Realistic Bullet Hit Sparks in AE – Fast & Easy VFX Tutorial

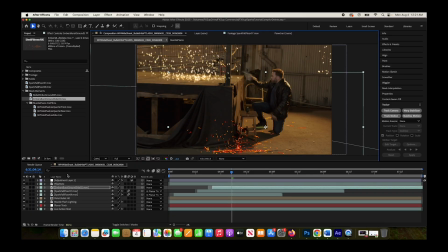[12:12]
We'll position it kind of by the base of this structure here, and we'll kind of time it like we've timed the other elements. That looks pretty cool. And it's not tracked right now, so let's go ahead and try to use our planar track that we used for the other two elements.
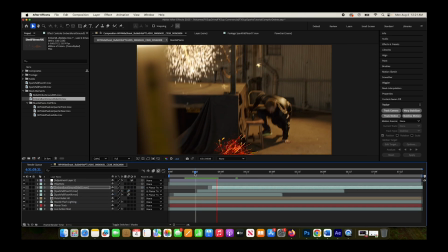[12:31]
So we'll just parent it to that, see how that looks. Honestly, I think that looks pretty good.
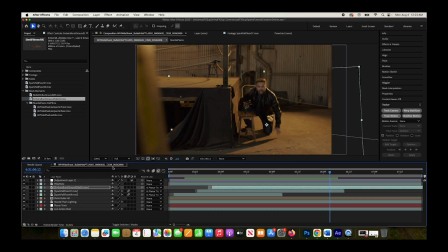[12:37]
Since it's so fast moving, I think it'll be fine. But again, feel free to track closer to the element as well if you want a little bit more precision. But now let's color correct this element so it's more integrated. Let's go ahead and select our motion blur option here.
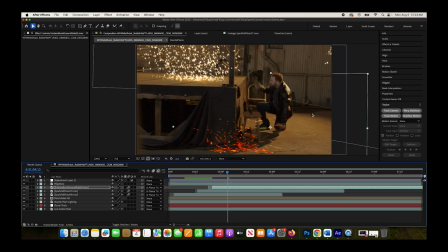[12:52]
Already you can see by adding motion blur, it's going to integrate your visual effect element into the scene much better. Just a little before and after there. And we'll also paste in our camera lens blur to this element as well, but since it's closer to our subject, we'll decrease our camera lens blur a bit to maybe, we'll do like 2.
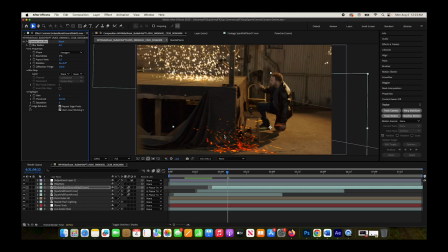[13:11]
So it's just very minimal. But now you can see that the color of this element isn't really correct for our scene. And in this case, all we really need to do is just go to Effect, Color Correction, add a little hue and saturation effect, and then bring down the saturation a bit.
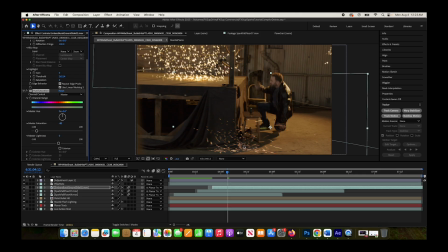[13:27]
And now we still have some saturation in it, but it's not so red that it's unrealistic.
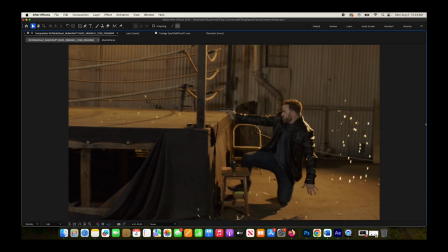[13:33]
And now our spark hits are looking pretty good.
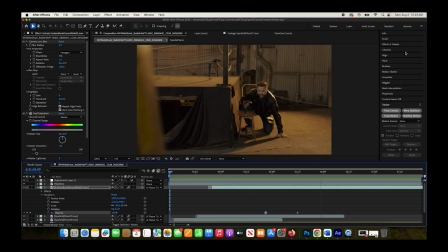[13:36]
All right, so for the final touch for these spark hits, let's add a little bit of glow to enhance their impact a bit.
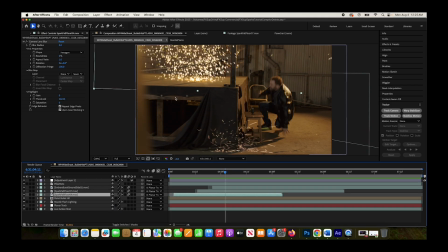[13:42]
Now, there are several different ways you can add glow to spark hits. You can simply use a glow effect on the element and play with the threshold and radius. However, what I like to do is duplicate the element. So I'll press Command D. Duplicate this, I'll rename it, I'll call it Spark Floor 09 Glow.
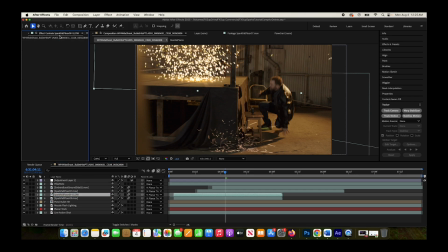[14:00]
And then I'll just delete our camera lens blur on this element. I'll change the layer mode to Add. And then I'll just go to Effect, Blur and Sharpen, Fast Box Blur. And then I'll just slowly increase this effect until I get something that I like.
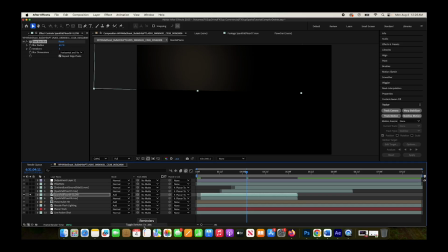[14:16]
And you can see that we're getting some hard edges here. To solve that, all we need to do is pre-compose our glow layer, leave all attributes, and then enable our continually rasterize option.
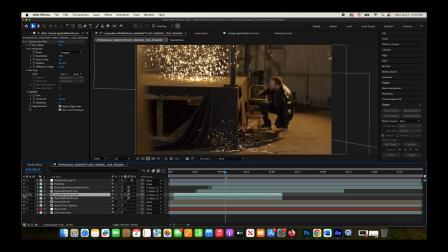[14:31]
And now you can see those hard edges go away, and we've added some glow and environmental lighting driven by this spark element. So then we can do that same thing to our other two spark elements. So I'll do this for this one here. I'll duplicate it, rename this to glow,
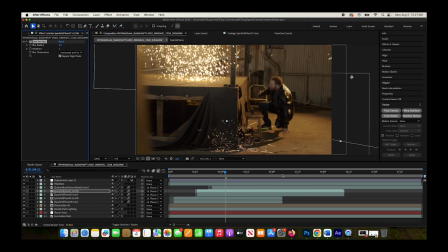[14:49]
delete the camera lens blur, add a fast box blur. And this is for our right element here.
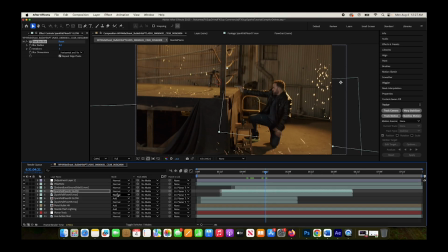[14:57]
We'll change the mode to add, and then we'll slowly increase the fast blur so you can see what our glow effect is doing here. Increase a little bit more. That looks nice. For this one, I don't think we need to pre-compose it because we don't see our edges.
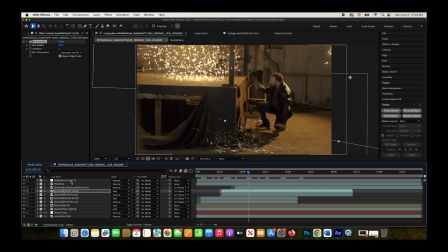[15:15]
So that looks fine just like that. And then finally, we'll do the same glow effect for our ember burst ground spark hit here. So again, I'll select it, Control D to duplicate, rename this glow,
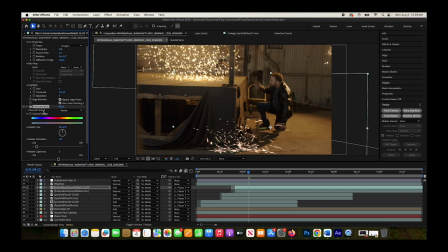[15:29]
change the layer mode to add, and we'll keep our hue and saturation effect on this one, but we'll delete our camera lens blur, add our fast box blur, and then again, I'll slowly just increase this. Essentially, we're utilizing the spark data to add some environmental lighting
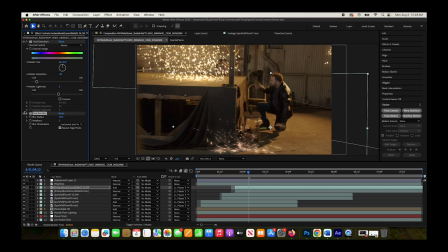[15:47]
over top of our live action footage to help integrate them into our scene a bit better.
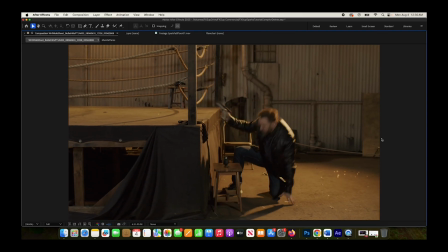[15:52]
Anyways, guys, adding spark bullet hits to your scenes is a pretty basic effect. If you have good visual effects elements and do some basic color correction and compositing with some blur and glow, you should be able to get a pretty awesome result fairly quickly.
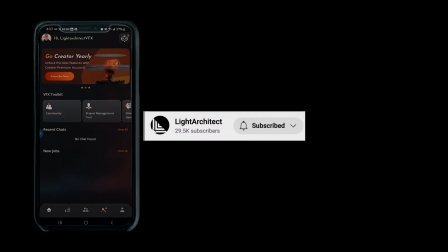[16:08]
Anyways, guys, that is it for this video. I hope it was helpful. As always, feel free to leave a comment if you have any questions or suggestions in the comment section below.
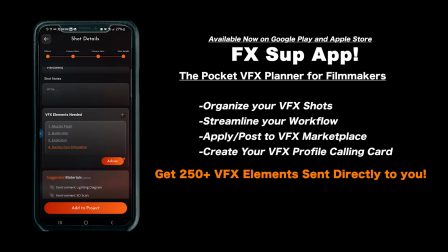[16:14]
Let us know what you'd like to learn next on this channel, and I'll see you next time.